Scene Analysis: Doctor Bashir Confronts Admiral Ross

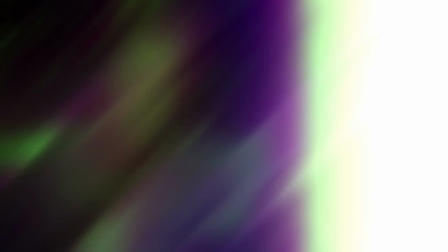(0:00)
What's up, Lore Masters?
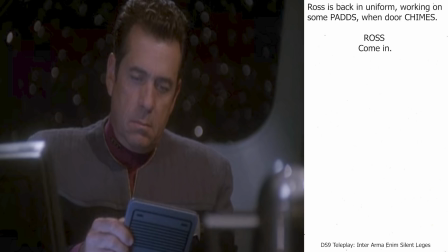(0:01)
About a year ago, I did a scene analysis of a Voyager episode where I discussed the use of the camera, dialogue, and interaction. It was something that people seemed to enjoy, but given how long it took me to put together and that I didn't really feel like I had enough experience, I shelved it.
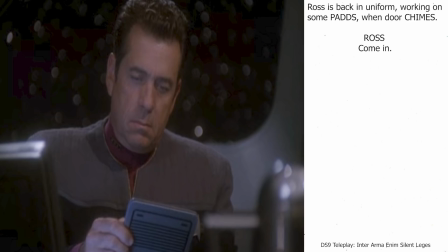(0:18)
But we're back. Today we'll be looking at Bashir confronting Ross. Before we get into it, a few things to note. Given the writing of the time, the harsh white light that was required for the type of televisions this was being broadcast on, and the orders from high, don't expect the nuance we see from camera language today.
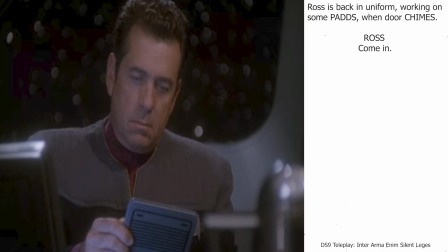(0:36)
Unfortunately, we won't see a ton of dynamic use of lighting and camera work until the TNG movies, Enterprise, Discovery, and Picard. But there are still some great techniques that they used here, so let's just get into it.
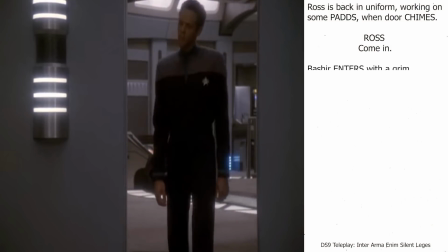(0:49) Come in. Admiral. Doctor.
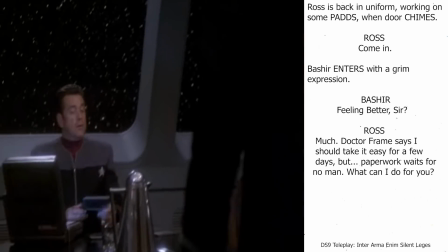(0:57) Feeling better, sir? Much. Dr. Frame tells me that I should take it easy for a few days, but paperwork waits for no man.
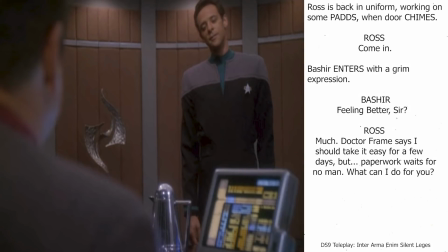(1:05)
In the scene, Bashir is coming to confront Ross after realizing Ross and Sloan conspired to ensure that the Romulan Senator Kretak should be removed from her post.
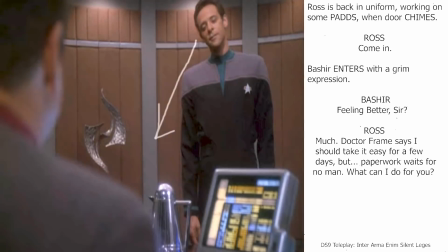(1:14)
Already at the beginning of the scene, we notice a quite distinct power play. We have Bashir standing up and looking down on the Admiral.
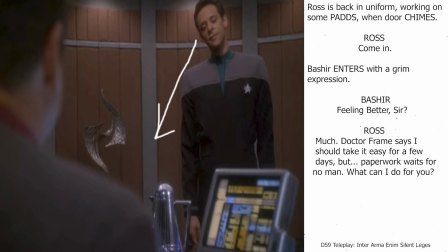(1:21)
While it is not always the case, most often when a character is framed looking down at another one, especially if the camera is looking up at them, like we see here, there's an inherent power disparity between the two. In this case, we see Bashir standing above Ross, as noted.
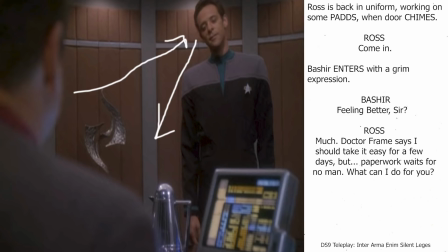(1:37)
This will stay consistent for most of the scene as Bashir drills Ross and tries to stay with his moral superiority. And it's interesting because before dialogue or emotion has even been established, we already are primed subconsciously to put Bashir in the right of this conversation.
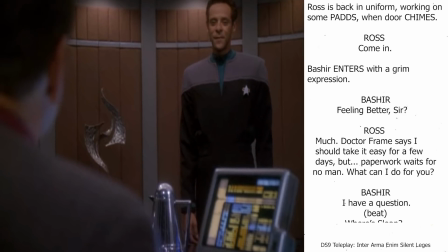(1:55) What can I do for you? I have a question. Where's Sloan? Sloane's dead.
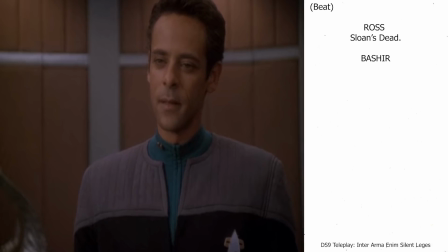(2:03) Admiral? Where's Sloan?
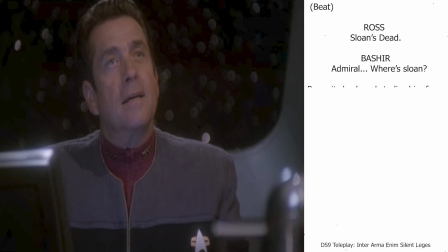(2:08)
And now the framing is put as a medium close-up, possibly a close-up for Ross.
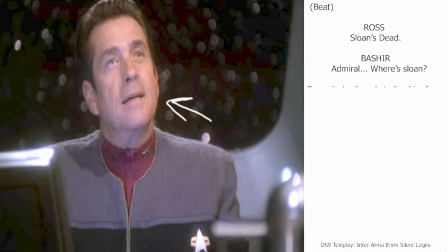(2:13)
This not only makes it easier for us to see the actor's emotions, but now we are right in Ross's face.
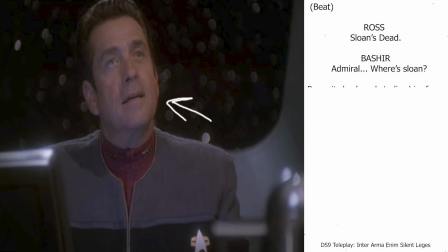(2:19)
An accusation has been made, however indirect, and has been leveled at him. In effect, the man has been put on trial and we're now up in his grill.
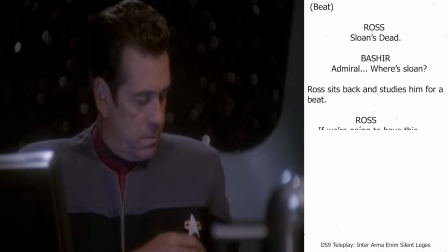(2:30) If we're going to have this discussion, then it's off the record.
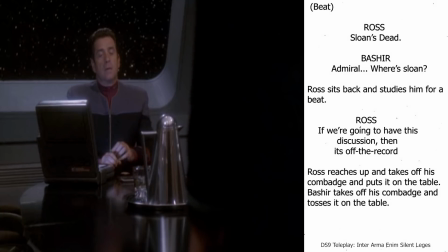(2:38)
Dat ADR.
But before I answer your question, answer mine.
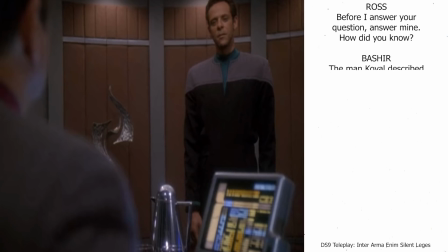(2:46) How did you know? The man Koval described was not the same man who recruited me into Section 31.
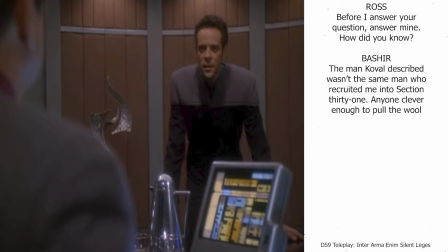(2:54) Anyone clever enough.
At this point, Bashir comes down to eye level with Ross. While this gives action so that the actor isn't just staying wooden, it also serves to move the story and the feeling. As he breaks down what has occurred, Bashir is moving to eye level with Ross.
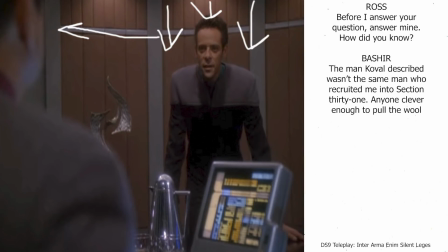(3:10)
He finds what the Admiral did to be a betrayal of everything Starfleet is, and so he comes down to Ross's level. It's interesting because it seems like he can't even say what is occurring without lowering himself to the occasion.
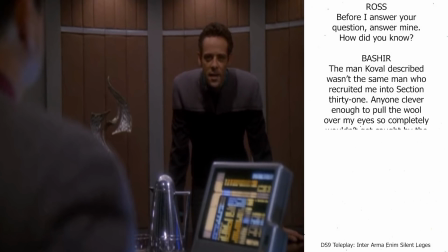(3:22) To pull the wool so completely over my eyes wouldn't have been caught by the Romulans so easily.
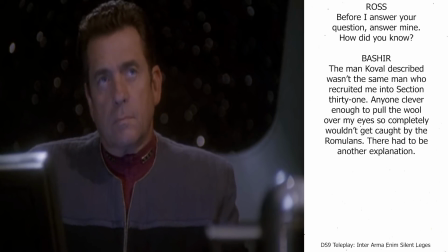(3:28)
There had to be another While it's subtle,
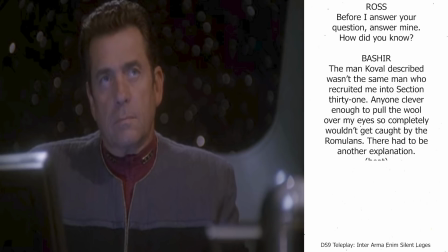(3:31)
we even see the shift from being a superior Starfleet officer to something lower than what Ross would prefer to be. At the beginning, Ross's head is up, and then as he shifts from one side to the other, his head and shoulders just lower. He slowly finds himself coming down to the muck that he realizes he's in.
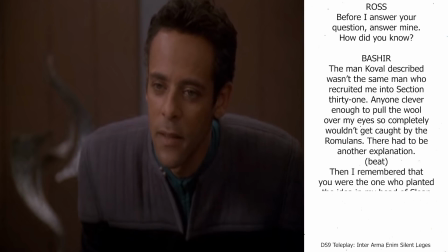(3:51) Explanation. And then I remembered that you were the one who planted the idea in my head that Sloan had an accomplice. You were the one who didn't want to tell the Romulans that there was an assassination plot.
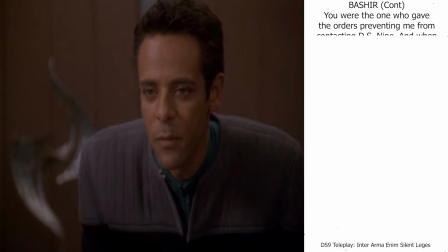(4:03) You were the one who issued the orders preventing me from contacting Deep Space Nine.
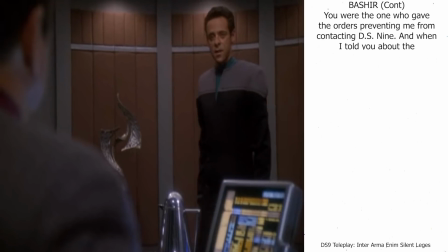(4:09) And when the time came to arrest Sloan,
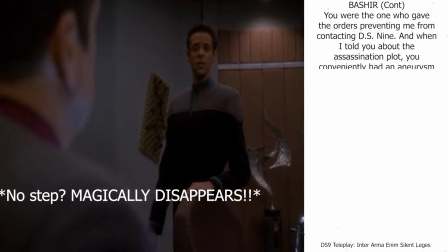(4:14) you conveniently had an aneurysm, leaving me alone.
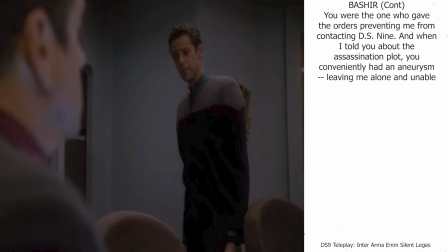(4:19)
Oh my god, I hate having the curtains pulled from behind the scenes. Those step sound effects don't sound anything like what feet would sound like when they're on carpet, which is what an Intrepid class has.
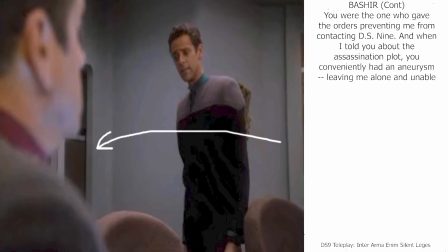(4:31)
But regardless, at this point, we see a heightening of tensions. Bashir slowly begins to move around the desk closer towards Ross.
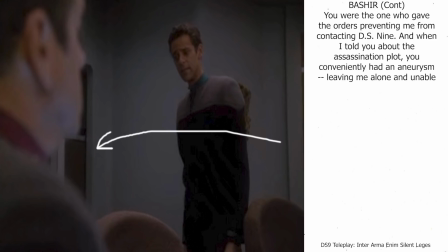(4:39)
While his actions are not overtly aggressive, he is challenging Ross in a hostile way, both morally and intellectually. The Doctor is circling the Admiral and will complete this by coming behind him soon. To be concise, while he is slowly deconstructing the fall of the Admiral's morality, he's circling him,
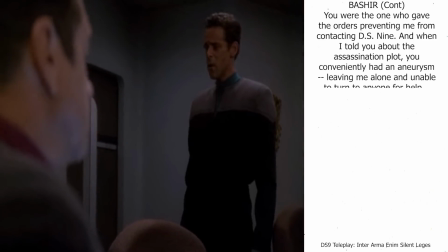(4:57)
moving in for the kill. with no one to turn to for help except Kretak.
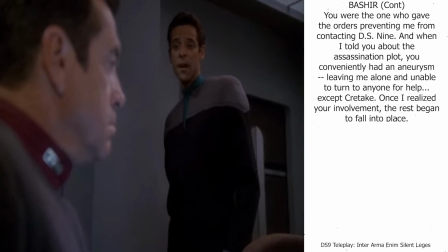(5:03) And as I realized your involvement, the rest began to fall into place.
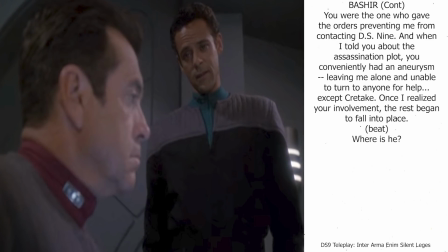(5:09) Where is he?
Again, an extremely clear showing of power. You have Bashir looking down on Ross with contempt. The camera is closer to Ross, giving us the feeling that this is from his point of view, which is quite clearly aimed up at the good doctor.
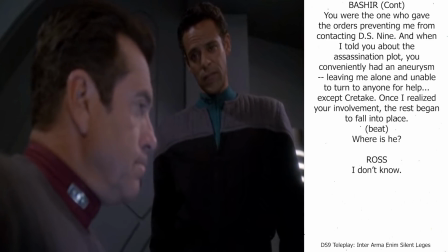(5:27) I don't know. But he's alive, isn't he?
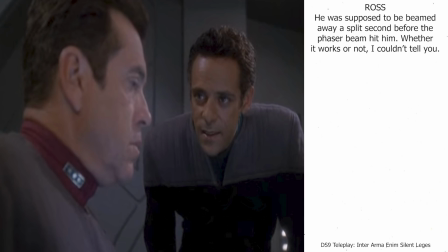(5:33)
And we're using this technique again with Bashir moving down because we're discussing the plan in depth, the nitty gritty. So he comes to eye level with Ross. He is in the man's face, making it more tense.
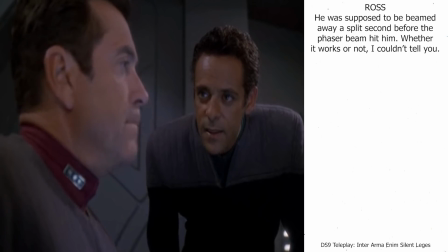(5:44) He was supposed to be beamed away a split second before the phaser beam hit him. Whether it worked or not, I couldn't say. How long has Koval been working for Starfleet? He's been providing the Federation with critical military intelligence for over a year.
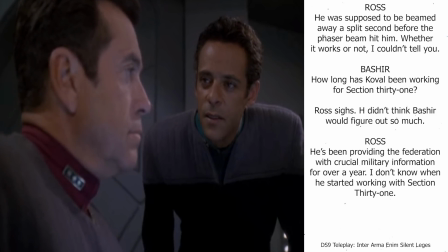(6:03) When he started working with Section 31, I don't know. But in any case, we have our mole.
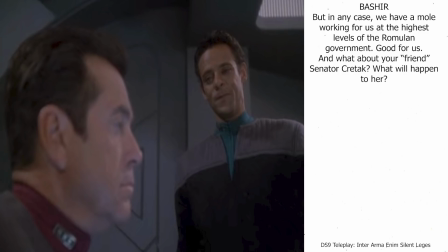(6:11)
While there's not a lot of camera language here, I do want to say that Siddig does an absolutely wonderful job here. The complete change in his tone and demeanor, though condescending, is very powerful and notable.
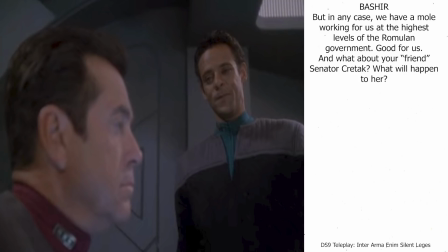(6:25)
He stands back up and basically becomes judge and jury for the man on trial.
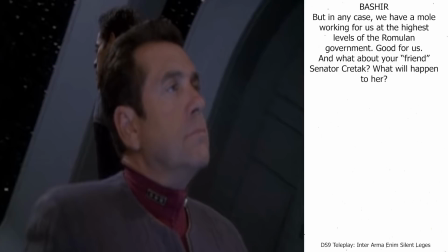(6:31) Working for us at the top levels of Romulan government. Good for us.
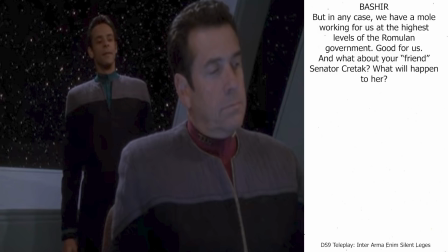(6:38)
I won't beat a dead horse here, but this is the height of Bashir's power within the scene. You have him standing behind Ross in judgment, with Ross looking down. Everything has led up to this moment where you basically have the Doctor looking at the Admiral as some form of peasant.
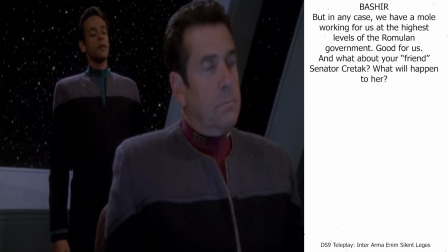(6:55) And what about your friend, Senator Kretak? What's going to happen to her? Dismissed from the Senate? Definitely. Imprisoned? Most likely. Executed? I hope not.
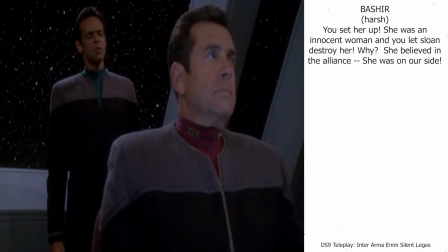(7:12) You set her up. She was an innocent woman and you let Sloane destroy her.
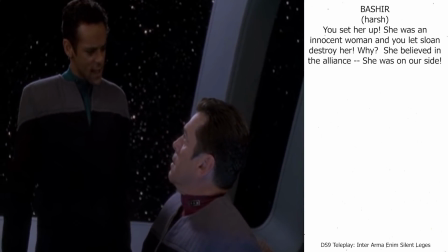(7:18) Why? She believed in the Alliance. She was on our side.
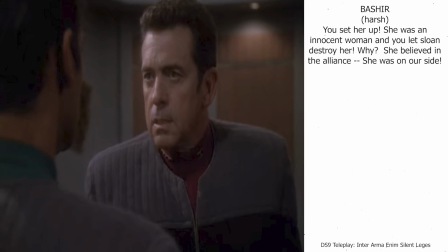(7:27) No, she wasn't.
At this time, and moving forward, the power dynamic that we've seen before is shattered. Ross is now at eye level with Bashir, and while it may seem like the camera is looking up at the Admiral, I'd say they're more at an even power level. Ross is going to present the pragmatic answer versus Bashir's Starfleet morality.
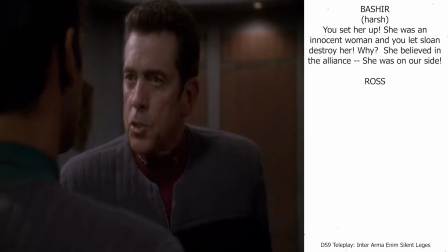(7:45) I told you before, Julian, she's a patriot,
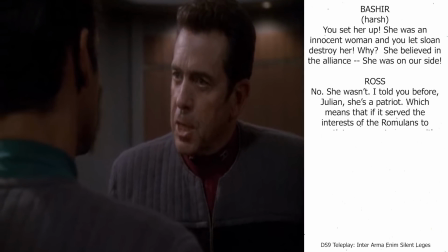(7:48) which means if it serves the interest of the Romulans to negotiate a separate peace with the Dominion, Kretak would push that option.
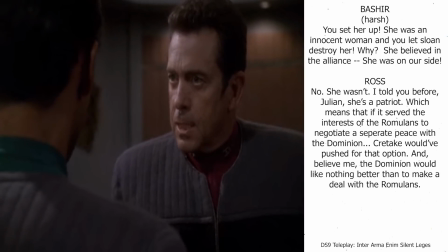(7:55) And believe me, the Dominion would like nothing more than to make a deal with the Romulans right now.
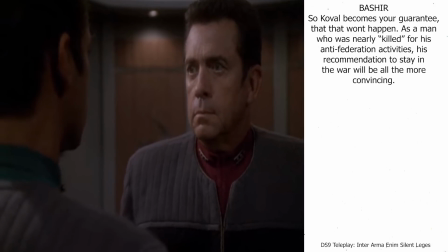(8:01) So Koval becomes your guarantee that that does not happen. And as a man who was nearly killed for his anti-Federation activities, his recommendation to stay in the war becomes all the more convincing.
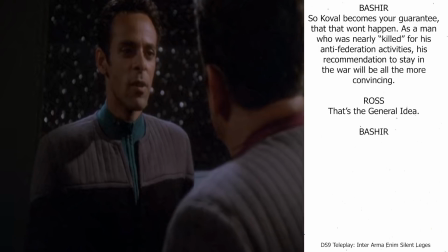(8:10) That's the general idea. And how long have you worked for Section 31?
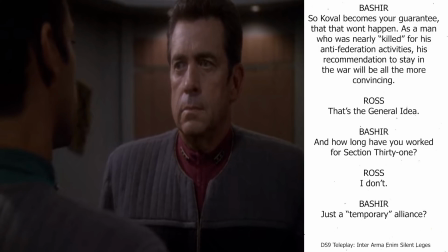(8:14) I don't. Oh, just a temporary alliance, is it? Something like that.